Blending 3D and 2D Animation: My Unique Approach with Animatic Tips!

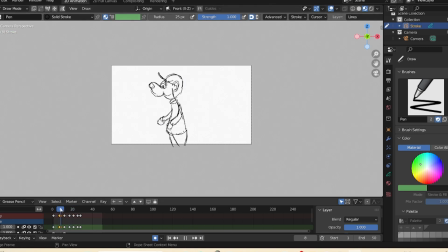247s
Okay, what is the thing why things some animation looks fluid? It is because the line of action. Okay, line of action and the curve and the C shape and S shape will define the action.
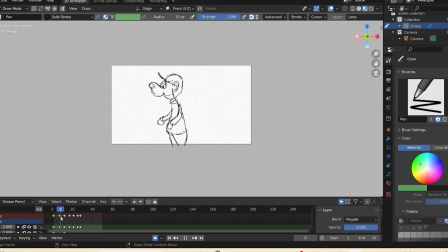263s
Okay, you can see the line of action, you can see there everything. You can see, let me show you something that you
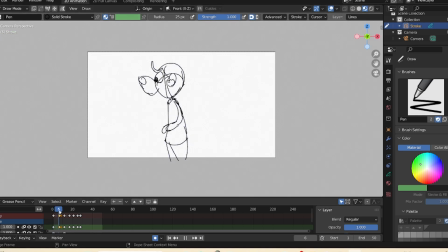275s
can see here. You can see this is there is a dragging. You can see this thing, this the hair, whatever you are, tentacles or hair, whatever you can call.
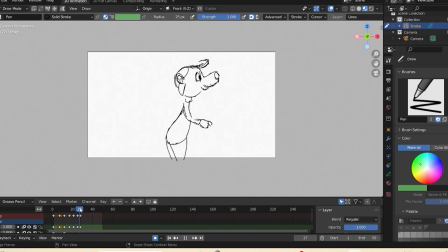288s
You can see it is dragging and then it settle. Okay, so for every each part of the body you have to focus on.
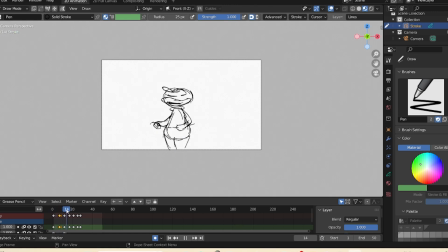297s
Okay, and which part is more fluid, which part is more organic, which part is heavy, which part is light. So for secondary action movement, like for this, for the hair, I go for the every secondary action I go
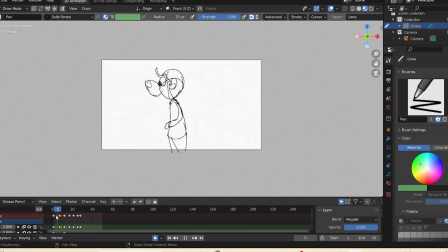316s
straight ahead animation, okay, for the secondary action, and for the main action I go the pose to pose, okay. For each action you have to apply all of the animation principle, okay, to make this animation look fluid, okay.
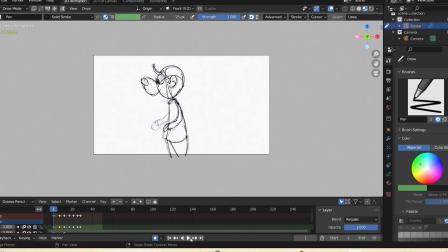334s
So this is the thing, guys, and I think you got some idea, right? I think your animation will look much better from now if you apply, okay. Don't skip this point, okay.
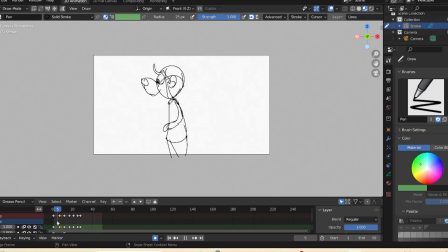345s
You have to draw some 8 or 7 poses, something like this drawing, okay, to make your animation look fluid, okay. For every animation I do approach this thing, okay. This is the thing, when I was learning I did not skip all of this thing.
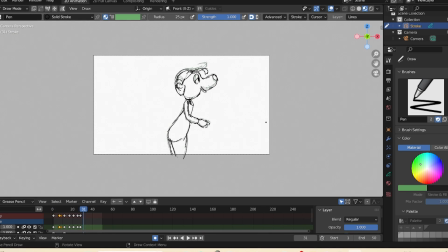362s
I just to draw 2 or 3 drawing and then I play. Why on my animation do not look great?
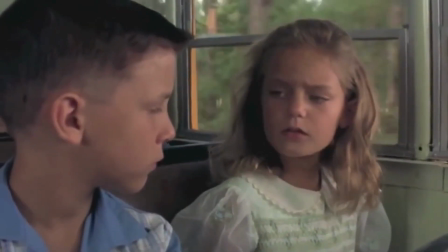370s Are you stupid or something?
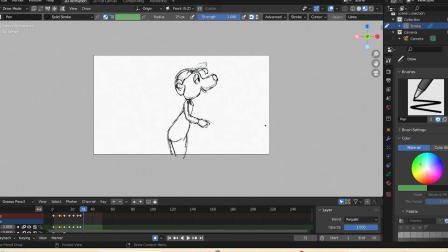372s
It's because I did not understand the timing and spacing and all, and this is the thing, okay. So I think you got some values, and if you want to get some more tutorial and want to support me,
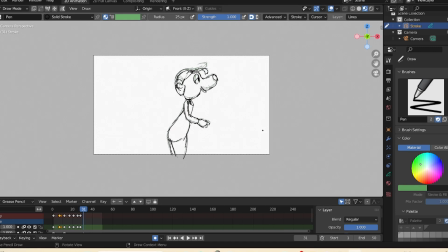387s
guys, please do subscribe my YouTube channel and also follow me on Instagram.
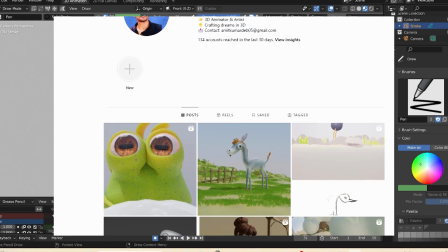394s
Here I give all the updates and my new courses,
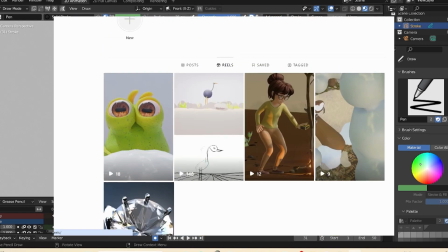398s
and if you want to learn more you can see my courses, links are in the description.
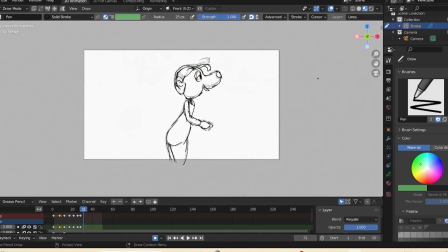403s
So see you in the next tutorial, and if you want to learn anything specific, do comment on the description. I will definitely make a tutorial on that. See you and happy animating.